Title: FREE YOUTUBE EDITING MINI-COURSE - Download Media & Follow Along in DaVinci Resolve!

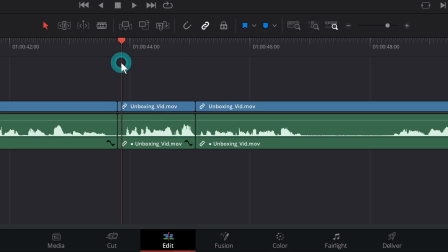8:18 And then you can cut the front off of a clip or the back off a clip.
That's something I really like about the people who make unstable unicorns.
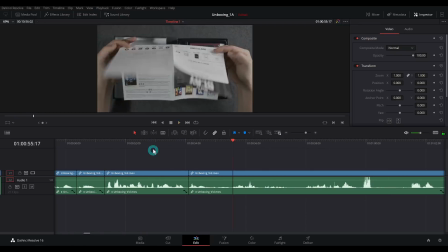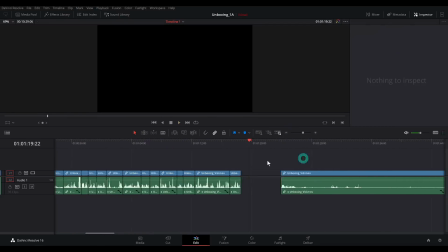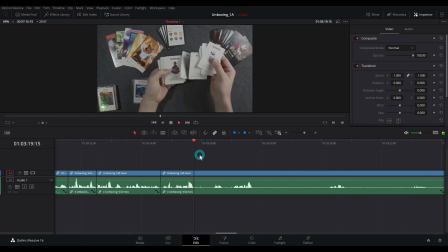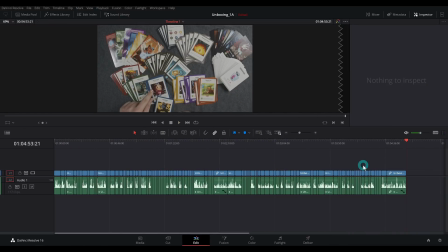8:46 All right. You guys probably know I'm a big fan of the awkward ending to a video, so that's how we're going to end this. And basically, when you're making a YouTube video, you want the person who's watching you to click on the next video. So we put the video up here when I point to it. Boop, boop. And then we just kind of hang out here for about 20 seconds or so, just to give them a lot of chance to click it. That's the nice thing about YouTube videos these days is it doesn't really have to have a super amazing ending. It's actually better if it ends somewhat suddenly if you want somebody to keep watching your videos. Now you know the trick a little bit.
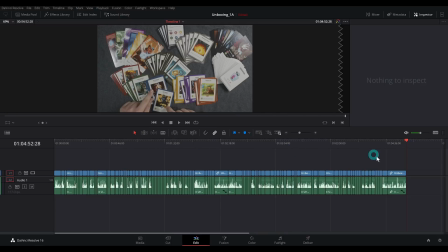9:26 All right, so we have this roughly edited. It's about 4 minutes long, which is okay. And this is just our first pass. So really all we've done is make this make sense and take out most of the little screw ups, most of the repeats, so that we could watch this back and it works pretty well.
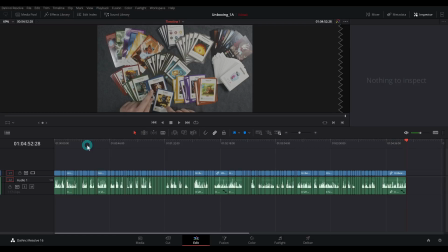9:43 One thing with making YouTube videos, as I'm sure you notice on my videos, is at least in my opinion, it's totally okay to have jump cuts.
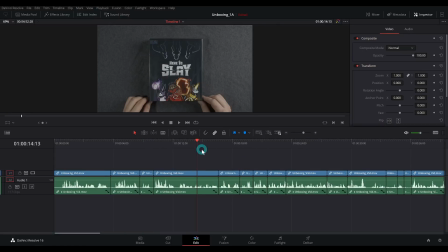9:51 This is not that formal of a thing. It's not like we're trying to present, an expert's researched opinion on a very serious subject or something, right? If you had a interview where there was a guy here and he was talking about, all the research he's done,
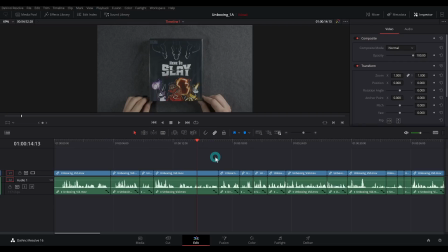10:08 you don't want to jump cut this guy a whole lot because it's obvious that you cut his words together and you're kind of splicing a sentence. But for something like this, we can assume that if there's a jump cut, it's just because some time went on between me saying one thing and saying the other thing, which I think in this context is totally okay.
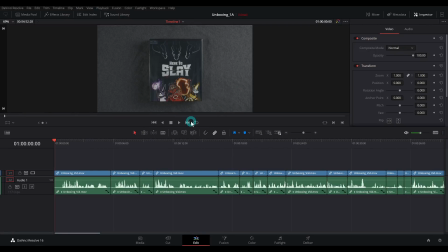10:27 So what I like to do after the first pass is watch this back, and I like to put a marker anytime there's something that I want to fix. So I don't stop and fix it right away. I watch the whole thing through and make a marker just to remind myself to go back and fix something.
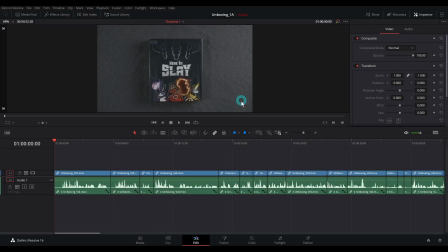10:39 I feel like this is probably the fastest way to actually edit something, is you do your first pass, go through and add markers where things are bad. And to add a marker, you can either click this button right here, or you can just hit M on the timeline.
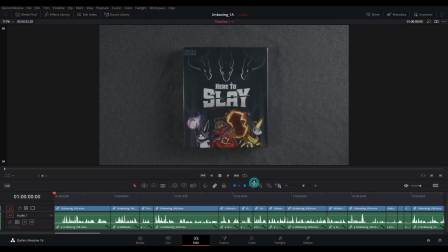10:53 I'm a fan of hitting M. Let's make this a little bigger. Something like that, and I'll just hit spacebar.
What's up, guys? Today we're going to be unboxing the Let's Take a Look. First of all, we obviously have this awesome right there.
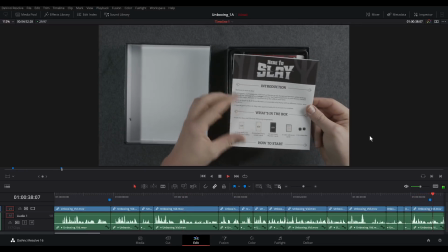11:04 Main art here. All right, very first thing is the instructions, introduction, cut that what's all right. in the box, says, and how to win.
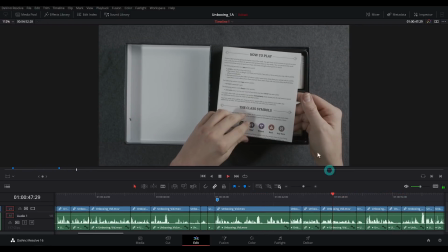11:12 Oh man, I'm so excited. Right here, very clear, when I have this upside down, about how it looks dumb.
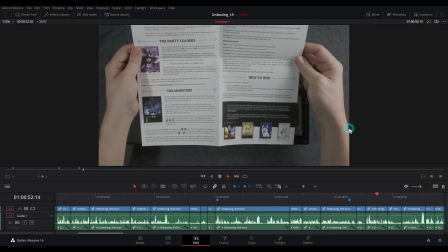11:18 Let's switch that. The game. They have all the details about what the heck this is and how to win. Look at that cute little kidnapper.
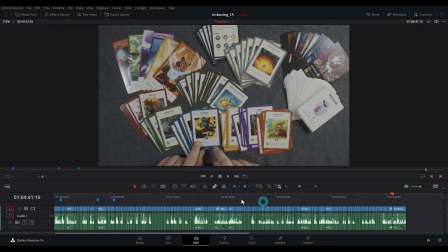11:26 Oh.
All right, so I think this is, for the most part, pretty good. We're gonna fix these little bits here.
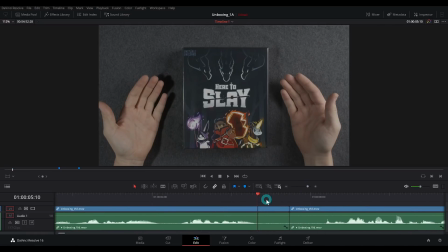11:32 First thing I'm gonna do is just cut out this time. Just trim the beginning and end of those.
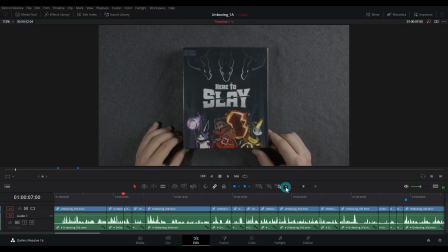11:38 Third edition. I've been really excited about this game for a...
All right, and then we have this one right here.
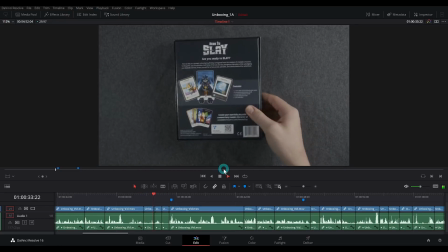11:45 What did I care about? All right, very first thing is...
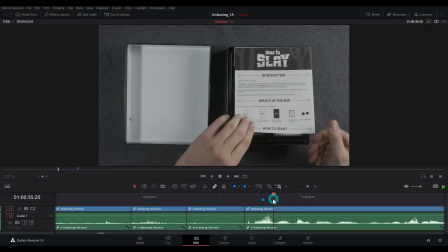11:51 Oh, I wanted to cut out that second all right because I just said all right.
All right.
So let's get rid of this marker and then Control Shift left bracket.
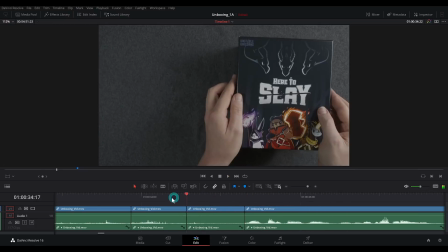12:01 Very first thing is the... very first thing is...
All right, what I also might do here is do an L cut. Easy way to do that is hold down Alt and grab the video transition and just move it to the right.
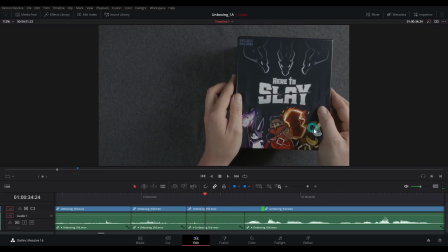12:15 Then the audio will start before the video and kind of soften that cut.
Very first thing is the instruction.
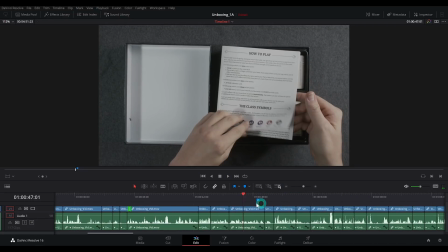12:21 That works well. And then we'll go to this marker.
They're very visual about how to play the game.